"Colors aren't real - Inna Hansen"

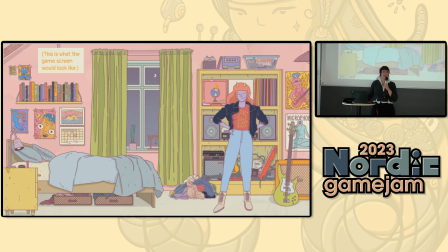(17:57)
protagonists flats so we kept the messy energy of it but
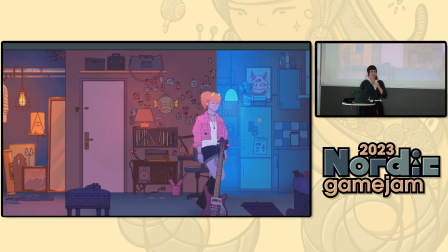(18:04)
completely changed the vibe just by adding lights became
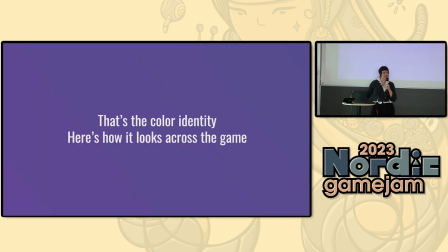(18:13)
more edgy yeah so the color identity has kind of like been achieved through that and then
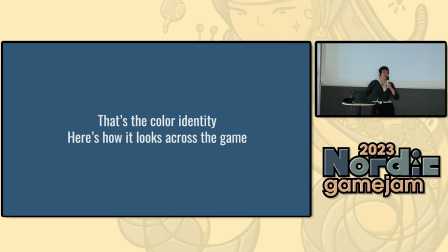(18:23)
we tried to push that across the entire game so you have mini games a lot of
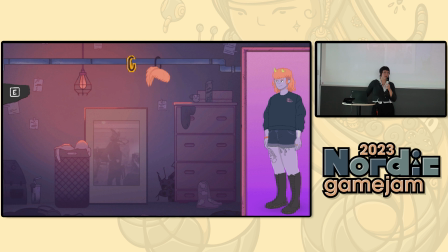(18:28)
mini games throughout this game and it keeps the color palette quite consistent
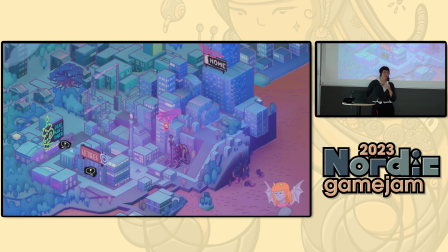(18:33)
this is our map where you navigate throughout this world and it also has this kind of color scheme used in a slightly different way
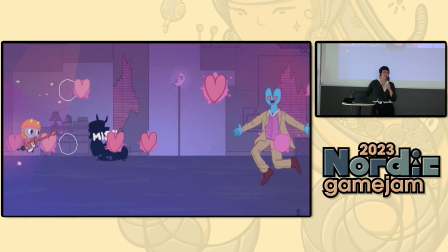(18:47)
this is gordy fighting off her wet dreams i think while practicing with her band
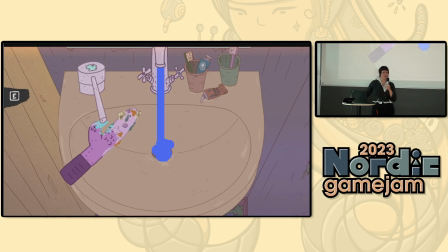(18:56)
and it's a little bit more upbeat version of that this is when you have to wash your dildo every day
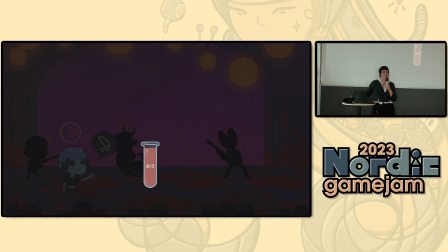(19:06)
it's a little bit more toned down but it's still the same colors here's a concert that they're playing and then the
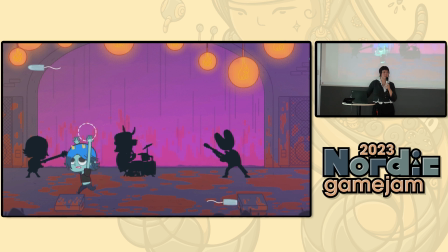(19:15)
vocalist gets her period so she needs to have a tampon thrown up on stage
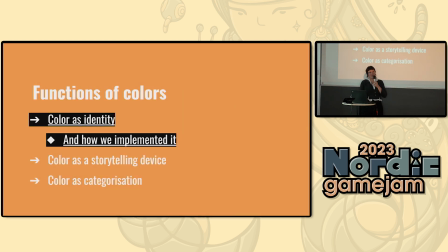(19:23)
you get the gist yeah and so I just wanted to show you how we went about it because it's not just to identify what kind of call if you want but you also want to know how to implement them like
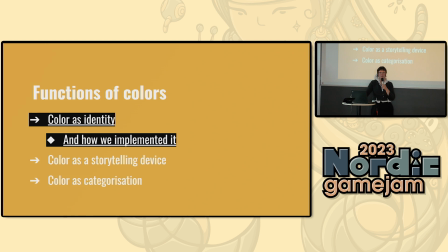(19:40)
technically and where to put what kind of information I will explain a
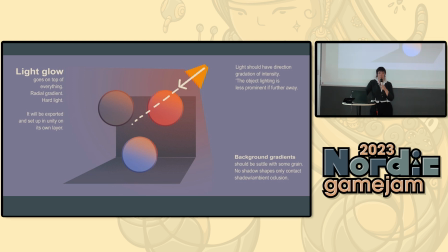(19:45)
little further so So this was the initial prompt for how I wanted the lights to be. So you have these volumetric lights that taper off softly.
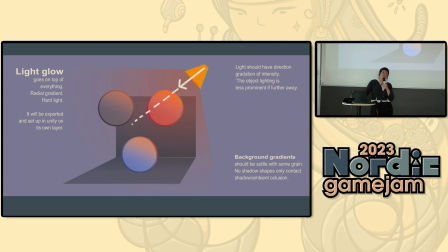(19:58)
And there was a lot of debate with this, because does it look like a drawing, if there's a lot of gradients and stuff, or does it look more like Photoshop effects? And the answer is both. It looks like both. But it looks cool. So that's what's most important about it.
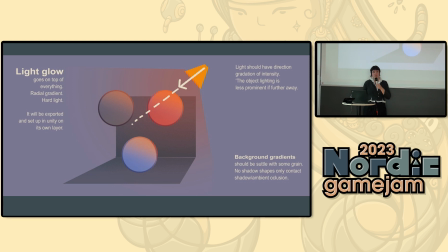(20:16)
So we wanted to recreate the effect that we did in Photoshop, which was hard lights, because hard light has properties of both hard light mode, like the layer mode that you have in Photoshop.
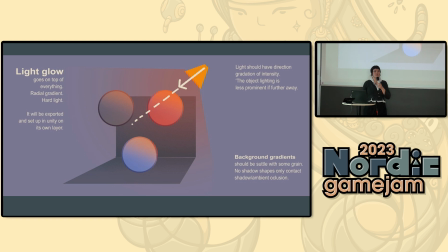(20:31)
It can do both colored darkness and colored light, which is great.
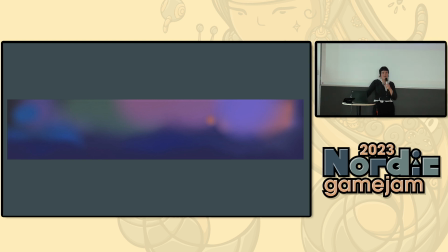(20:39)
So this is a layer that we will have over an entire level in the game which is only clipped or masked to only the characters in the scene and that is
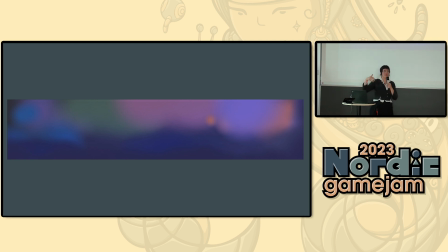(20:54)
in order for them to be affected by the lights just like everything else in the scene.
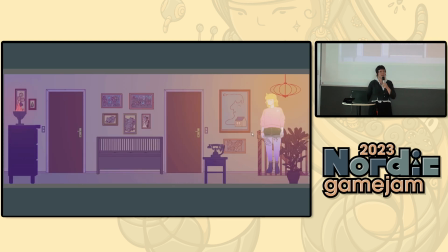(21:01)
And it looks like this in Photoshop. drop. So this is how I test it. I just put it in as a layer and clip it down to the character and see if it works.
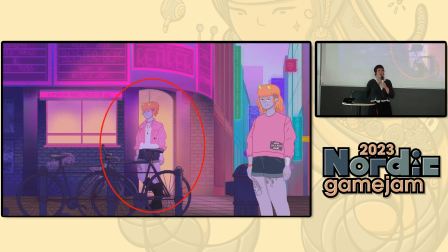(21:17)
It's quite rough, this GIF. And this is how it looks in-game.